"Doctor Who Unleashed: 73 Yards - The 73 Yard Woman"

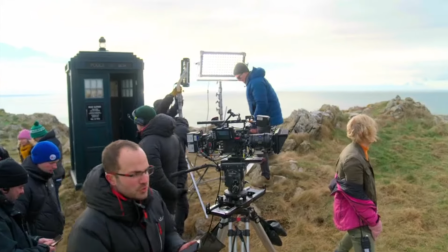For Millie, there's only one thing more scary than being the star of the show. The woman who stands 73 yards away throughout the episode.
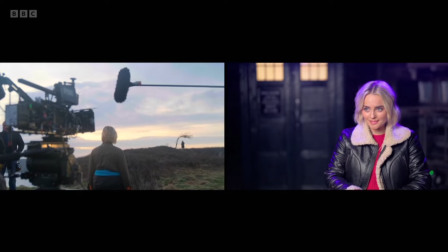What unnerves you most about the woman that is 73 yards away is that you can never see her face. Even when Ruby takes a picture of her and tries to zoom in and looks at her and it's all blurry and distorted, you're like, what, why? And it is really creepy. Like, imagine that following you around all the time. I always try to wrap my head around that.
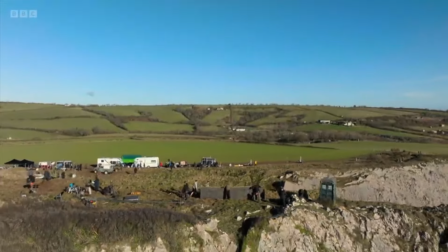It's horrible. The concept of 73 yards is a really interesting one.
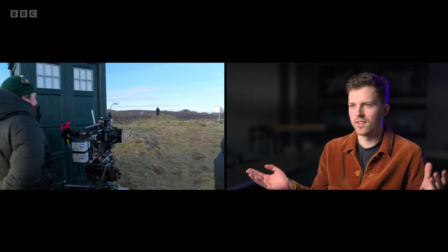So obviously in this episode, Millie's character, Ruby, discovers this old woman 73 yards away from her, who she can never get any closer to.
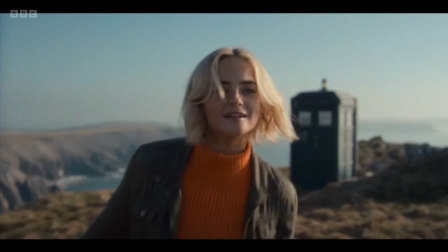So no matter how quickly she walks towards her, the woman always maintains a 73-yard distance. It's 73 yards simply because when I was writing this, I had no idea what my distance, so to get the distance, I went out to Swansea Pier. And on Swansea Pier, the railings are three and a half feet long So I could measure, so I literally stood on Swansea Pier until I could stare just at people passing by. So a woman eventually was about 73 yards away, and I thought, that's the right distance.
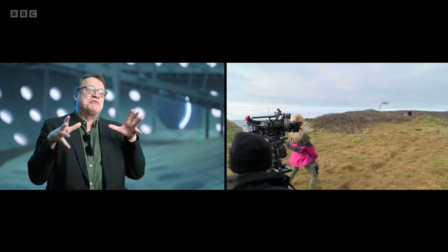She's a blur, but she's not a blur. I can just about see her. And I handed the script in saying, that's not exactly a very scientific method.
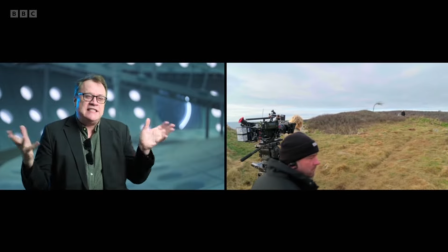I think that's right. It might be 90, it might be 60. Turns out I was right. My scientific methods using railings on Swansea Pier were exactly right, and we've stuck the 73 yards.
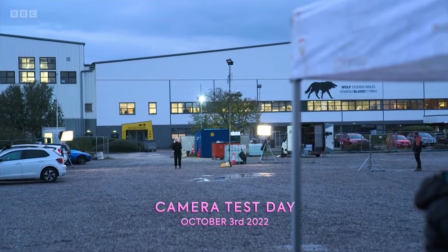For the crew, that didn't just mean plonking the woman 73 yards from the camera and shooting.
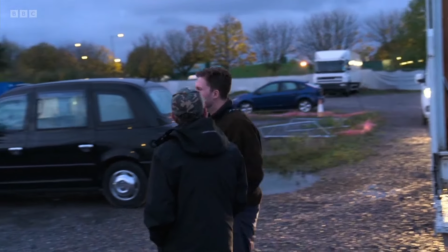They also required some science. We did loads of tests.
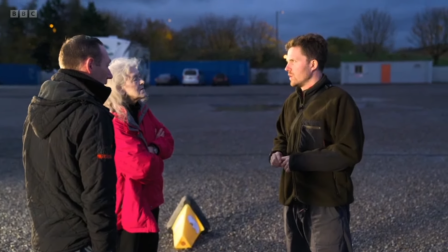Sam, our DP, and Dylan, our director, they went out and they measured what 73 yards was.
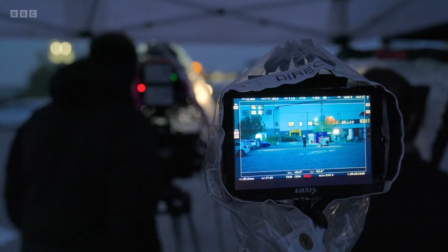And then we messed around with lenses to see whether we could trick ourselves into thinking it was closer or further away.
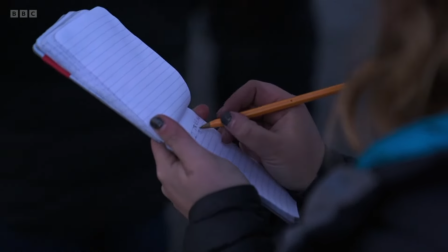We had to stand at 73 yards away to make sure, A, we could see the woman, and she was mysterious enough.
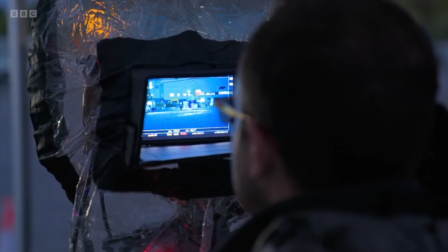So we had to make sure that even if we put a particular lens on it, we still couldn't see who she was.
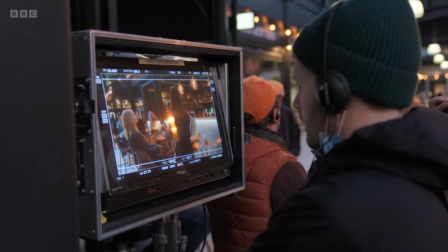Even on the shoot, they were still calculating to do.
And action!
So I've been watching, and obviously it's a logistical challenge, isn't it? Yeah. And a maths one, to make sure that she's the same distance away all the time. Yeah, totally.
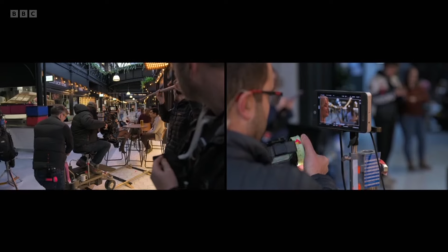So every time we see the old woman, we only see her from this very particular perspective, which makes you kind of squint, and you never are able to really see her face in any great detail.
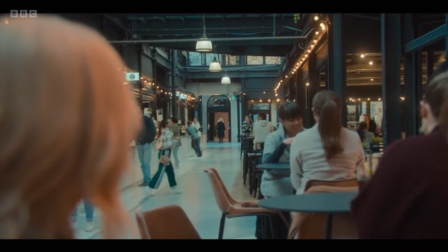And that was really Russell's idea that was, I think, pretty much written into the script. And when I first saw it, I sort of thought, that's not going to work. I said to Russell, Russell, that we've got to get closer, we've got to get some close shots. And he was like, no, no, no, trust me, it will work. I was like, okay.
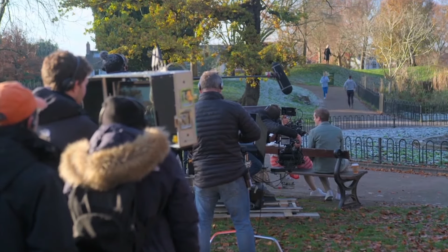We tested it and it worked really well, I think. And what it means is you never really get in there and you're always squinting and there's something kind of scary about that, really.
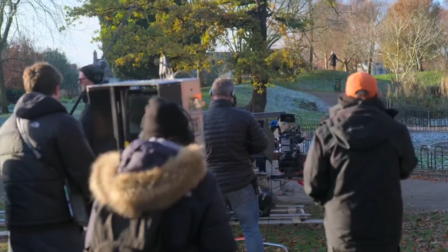Cut, reset, please. Cut, reset.
Every time we do a shot like that, we have to pull up our kind of favourite original take that we first did and match every other shot so that the woman is exactly the same size in the shot. So, yes, it is a bit of a logistical challenge. It's a headache, isn't it? Yeah, definitely. So that's how the 73-yard woman was filmed.